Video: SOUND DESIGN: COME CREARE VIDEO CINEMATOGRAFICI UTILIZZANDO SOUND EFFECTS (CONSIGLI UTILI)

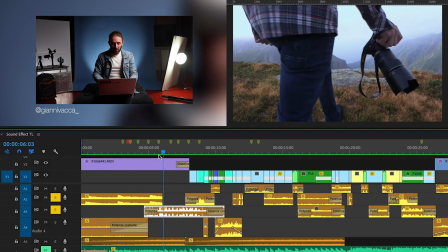530s
Comunque, questo elicottero, questo sound effect
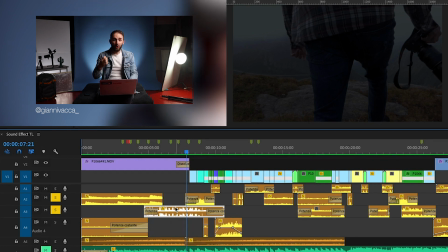537s
è esattamente un audio preso, ecco qua ritorna al discorso di YouTube, è stato preso questo audio da un video di YouTube, da un documentario girato in Islanda di questo pilota di elicotteri che viaggia,
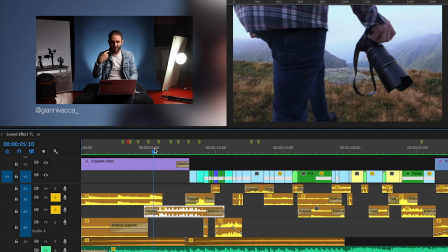549s
insomma, in Islanda, e vabbè, c'è questa conversazione e questo pezzo qua che dice
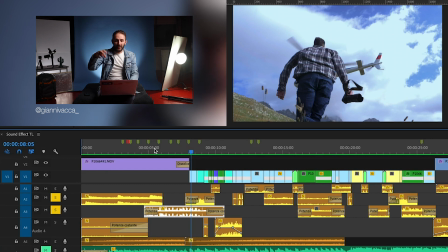556s
quindi dice, stiamo atterrando alla capitale dell'Islanda, Reykjavik. Quindi, poi ho aggiunto anche il sound effect dell'elicottero che si sta alzando. E la cosa importante, ragazzi, che adesso vi voglio, che poi è un tip and tricks molto importante, non potete mettermi dei gabbiani se la ripresa è stata girata in un ghiacciaio. Quindi, cercate sempre di pensare, ma se fossi lì in quel momento, cos'è che sentirei? Che, capite? Perché se siamo in uno stagno ci sta a sentire la rana sottofondo, qualche tipo animale che ha a che fare con lo stagno, no? Con quel tipo di luogo. Se siamo in città non potete mettermi, non lo so, delle rane, magari sentirete più del traffico della città, i semafori, i bip bip, dei clacson delle moto, delle bici, il ring della bicicletta, rumori che hanno a che fare con la città. Quindi è importante veramente che a volte cerchiate veramente di pensare, di essere lì in quel momento, di replicare un suono che può sembrare reale in quel momento, no?
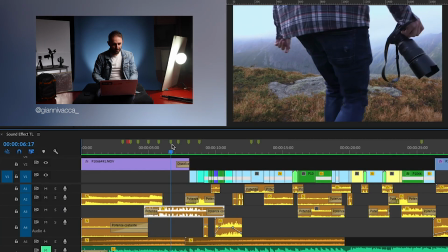626s
E quindi il tutto.
Enough, Hankel, heading back to Reykjavik.
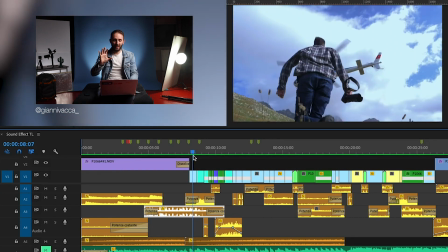633s
tutto crea questa emozione qua. Quindi lui che sta andando verso l'elicottero come se lo stessero aspettando, lui sta arrivando, no?
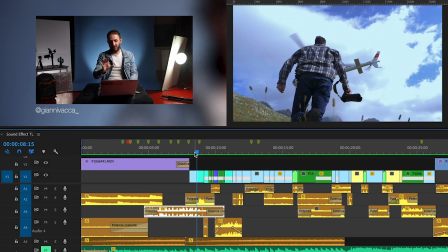639s
Questo è sempre girato in slow motion.
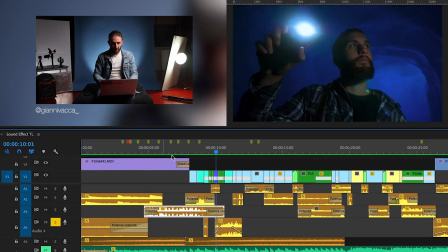641s
Poi qua, ok, chiaramente qua abbiamo Danny che fa la fotografia.
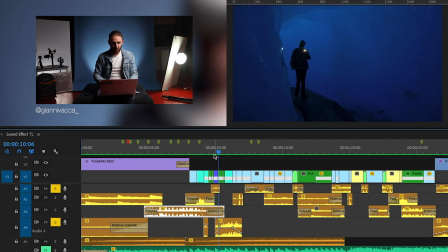651s
E poi qua abbiamo l'apertura delle finestre. Ok.
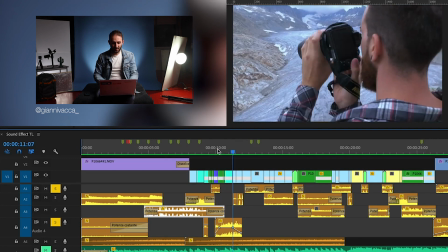659s
E qua abbiamo messo dei gabbiani, chiaramente, Lugano, lago. E poi qua, vedete, allarghiamo un po' la timeline.
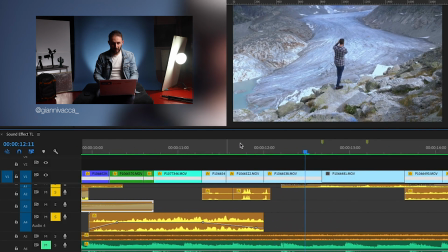666s
Qua, anche qui, sempre Nikon, qua abbiamo la Nikon.
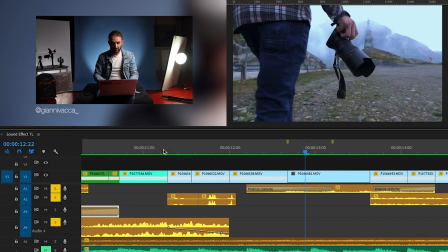674s
Passi, in questo caso ho messo i passi, sulla sabbia, sulla ghiaia.
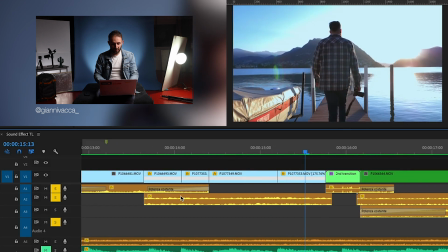679s
Qua sempre gabbiani. Qua abbiamo questo effetto Twitch.
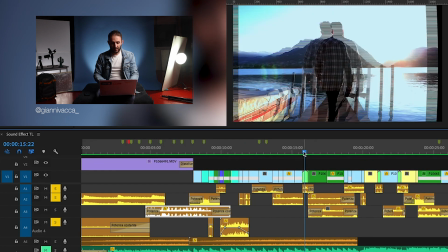684s
Ecco, in questo caso la transizione... Chiaramente che c'è una transizione tra la clip lago-ghiaccio.
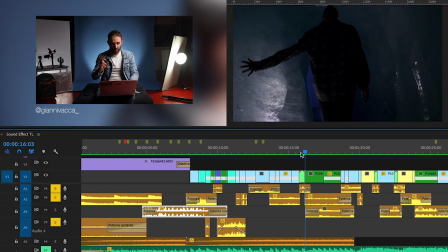691s
Ho aggiunto un sound effect sul glitch dell'immagine per dare quell'effetto televisione che andava molto di moda.
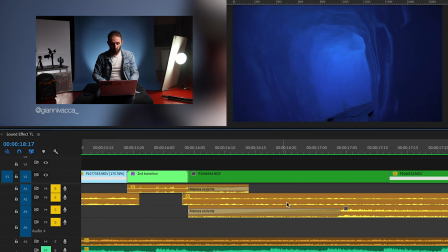702s
Qua, in questo caso, ho voluto anche dare enfasi alla grotta, al ghiaccio, alle gocce di acqua.
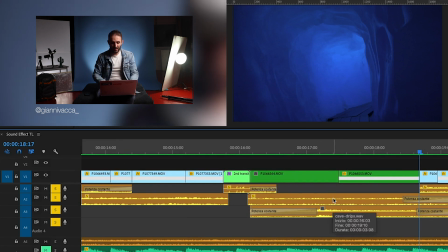709s
Quindi anche se non vedi esattamente che una goccia di acqua sta cadendo dal muro,
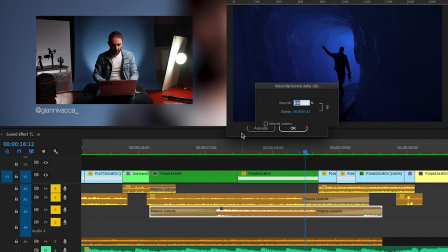715s
però ho voluto mettere questo dov'è che è? Non è qui.
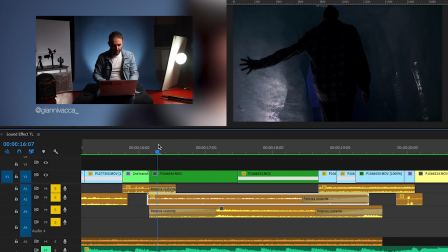721s
Ho voluto mettere questa,
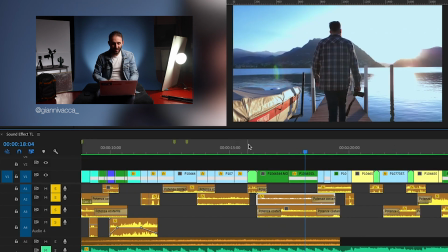726s
ok? Sentite? Cioè crea quel vibes di mistero, lui che tocca il ghiaccio. Questo reverbero, ho messo un reverbero, quindi ho messo una sorta di delay, un po' di ritardo dell'audio, l'ho allungato.
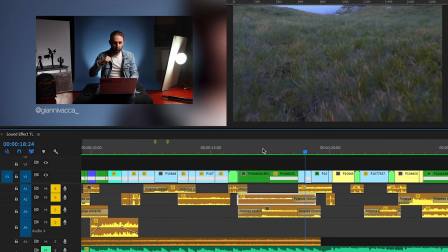744s
E qua ho velocizzato, quindi ho fatto... E poi sempre il Twitch.
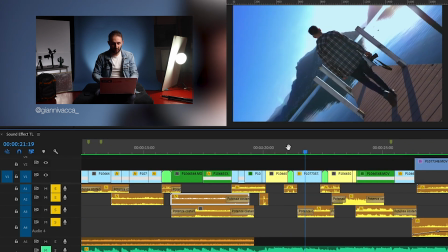750s
Twitch ancora, quindi... Glitch, scusate, non Twitch.
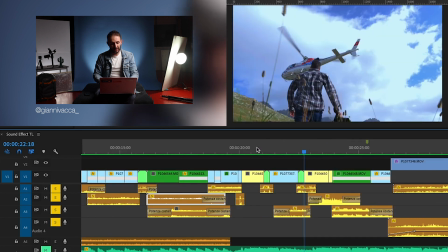756s
E qua c'è sempre il pilota, l'elicottero.
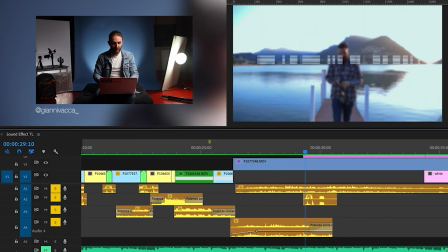763s
E poi qua acqua, fontile, glitch, gabbiani.
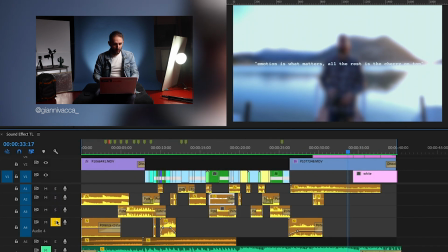768s
E il nostro video è finito. Quindi vedete... Qua adesso riattiviamo tutto, riascoltiamolo ancora insieme, pezzettino all'inizio.